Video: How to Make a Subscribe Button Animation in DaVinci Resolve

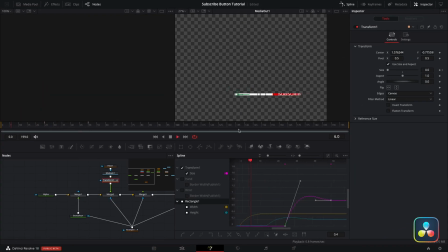[8:13]
And so it's not overlapping what we've already done, we'll just have this start a little bit after our white box. Now for our subscribe button, we can animate this in using the width control on the mask node.
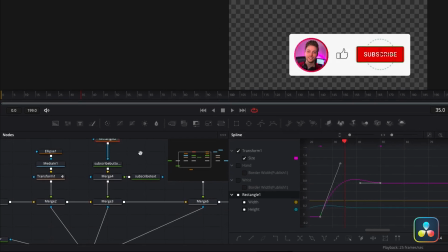[8:24]
But before we set any keyframes, I'm going to borrow the same method that we used for the white box first, and I'm going to attach the mask to the text node.
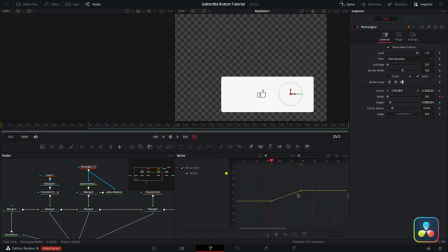[8:31]
That means that when this button animates in, the text also appears too. I'm going to reuse the outback cubic animation here just at the same time that our image animates in.
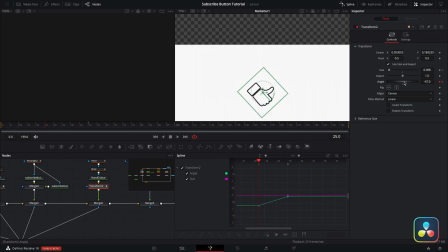[8:42]
And same goes for the like button, except this one I want to animate in with a bit of a rotation too.
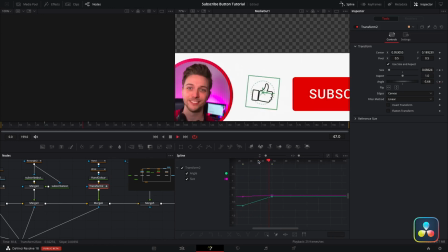[8:47]
So I'll keyframe this in from zero to full sized at the same time again. And I'll use outback cubic again just so it overshoots. Little tip, every node that you add any kind of keyframed motion to, regardless of what it is, should give you the option to add motion blur.
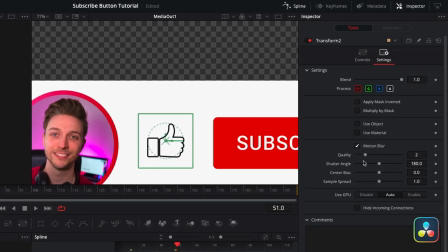[9:02]
If you go into the settings tab on the inspector window, you could just click on motion blur here. Now you can go in and tweak the controls here. You could turn up the quality and adjust your shutter angle. I tend to just leave it as it is. Motion blur can really slow down your animations because it's quite CPU intensive.
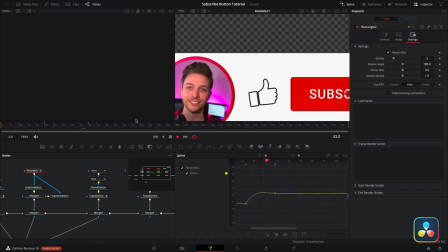[9:17]
And for what we're doing, this quality is absolutely fine. So now that we've got everything animating in, I'm going to set up the keyframes for our cursor to come in and click on the like button and the subscribe button.
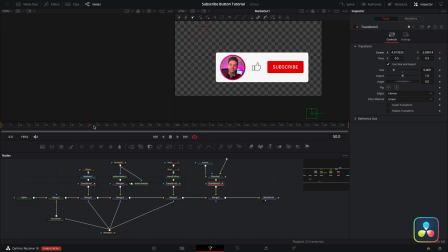[9:27]
So we're going to set the first keyframe here on its position value in the transform node. Then I'll move the timeline along and move it up to the first position where we're going to have it click, which is over our like button like this. And when you've set these two keyframes, you can see this little path line appear on our viewing window as a straight line from one position to the next. If you click on this tool here above the viewing window, we should be able to click on the individual points of our path and shape them with the handles, which if you think about it is a good thing because your cursor doesn't move in a perfectly straight line. Once our cursor's in position, over the course of like 5 frames say, I'm going to do a little subtle size adjustment. So basically I'll set our first keyframe on the current size, bring it down slightly after a few frames, and then back to the original size again a few frames after. And then when you play this back, it should look like a little simple click animation. Then I'll go back to the position value, set another keyframe, and move it over to our second position over in the subscribe button. Again, I'm just adjusting the path here so it's a more natural looking movement. We'll do another small size animation once the cursor's here to signify the click. And then again, just set another keyframe with it coming off screen. And that's our cursor's movement fully animated now.
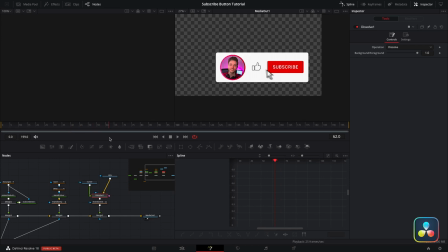[10:37]
If we click on the dissolve node that we had set up before, once the cursor moves over each of the buttons,
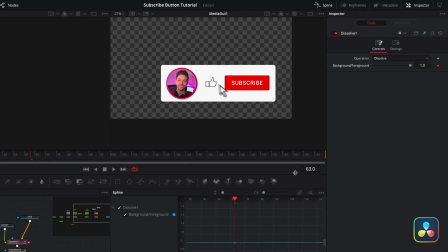[10:42]
I can keyframe the dissolve node value from 1 to 0 at that point. So it looks like our cursor changes from a typical arrow cursor to a hand, which just gives it a more realistic look. Most buttons will do this when you click on them. With all that out of the way now, we want to animate our buttons so that they react to the clicks. I promise you, I'm not fishing for subscriptions, but if you go and like or subscribe to a video, you'll notice that the buttons change.
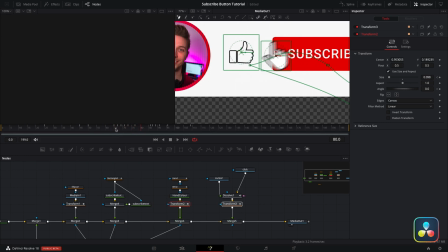[11:07]
So first thing I'll do with our like button is the same thing we did with our cursor, where we animated the size down and up so it looks like we've clicked an actual button. To show it's been liked, we'll keyframe the solid checkbox here so that it goes from hollow to solid fill halfway through the click.
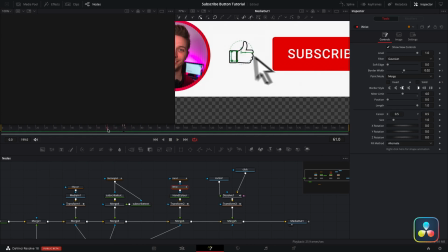[11:23]
I'll also keyframe the border line size down to 0 at this point. And then lastly, I'll also add a little bit of a rotation here too,
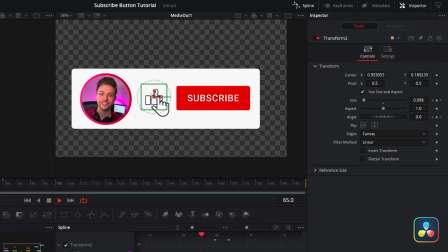[11:31]
just so it rotates slightly as the cursor clicks on it and back into place, just signifying that thumbs up action again.
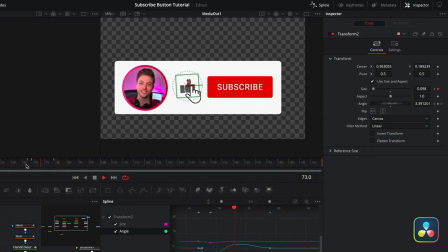[11:37]
Now with our subscribe button, we'll also do the same size click adjustment we did with the like button.
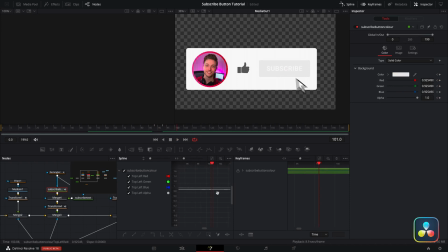[11:42]
I'll also keyframe the color inside our background node here at the point of the cursor click to go from red to the YouTube light gray color.
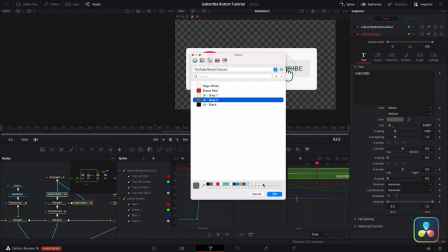[11:50]
So once again, the hex colors in the description for you if you need that. And within our text node, we'll do the same with the color of the text, so that it goes from white to dark grey. Now a lot of people don't know this one, but to change our word from subscribe to subscribed,
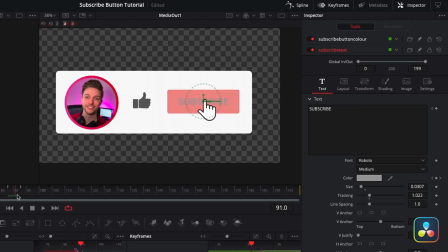[12:06]
we can actually just keyframe our text box inside the text node here. So I'll hit the keyframe, move along our timeline, and type the word subscribed instead.
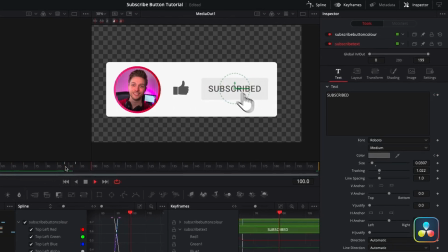[12:15]
And if we play that back, you see that that automatically updates in the text box.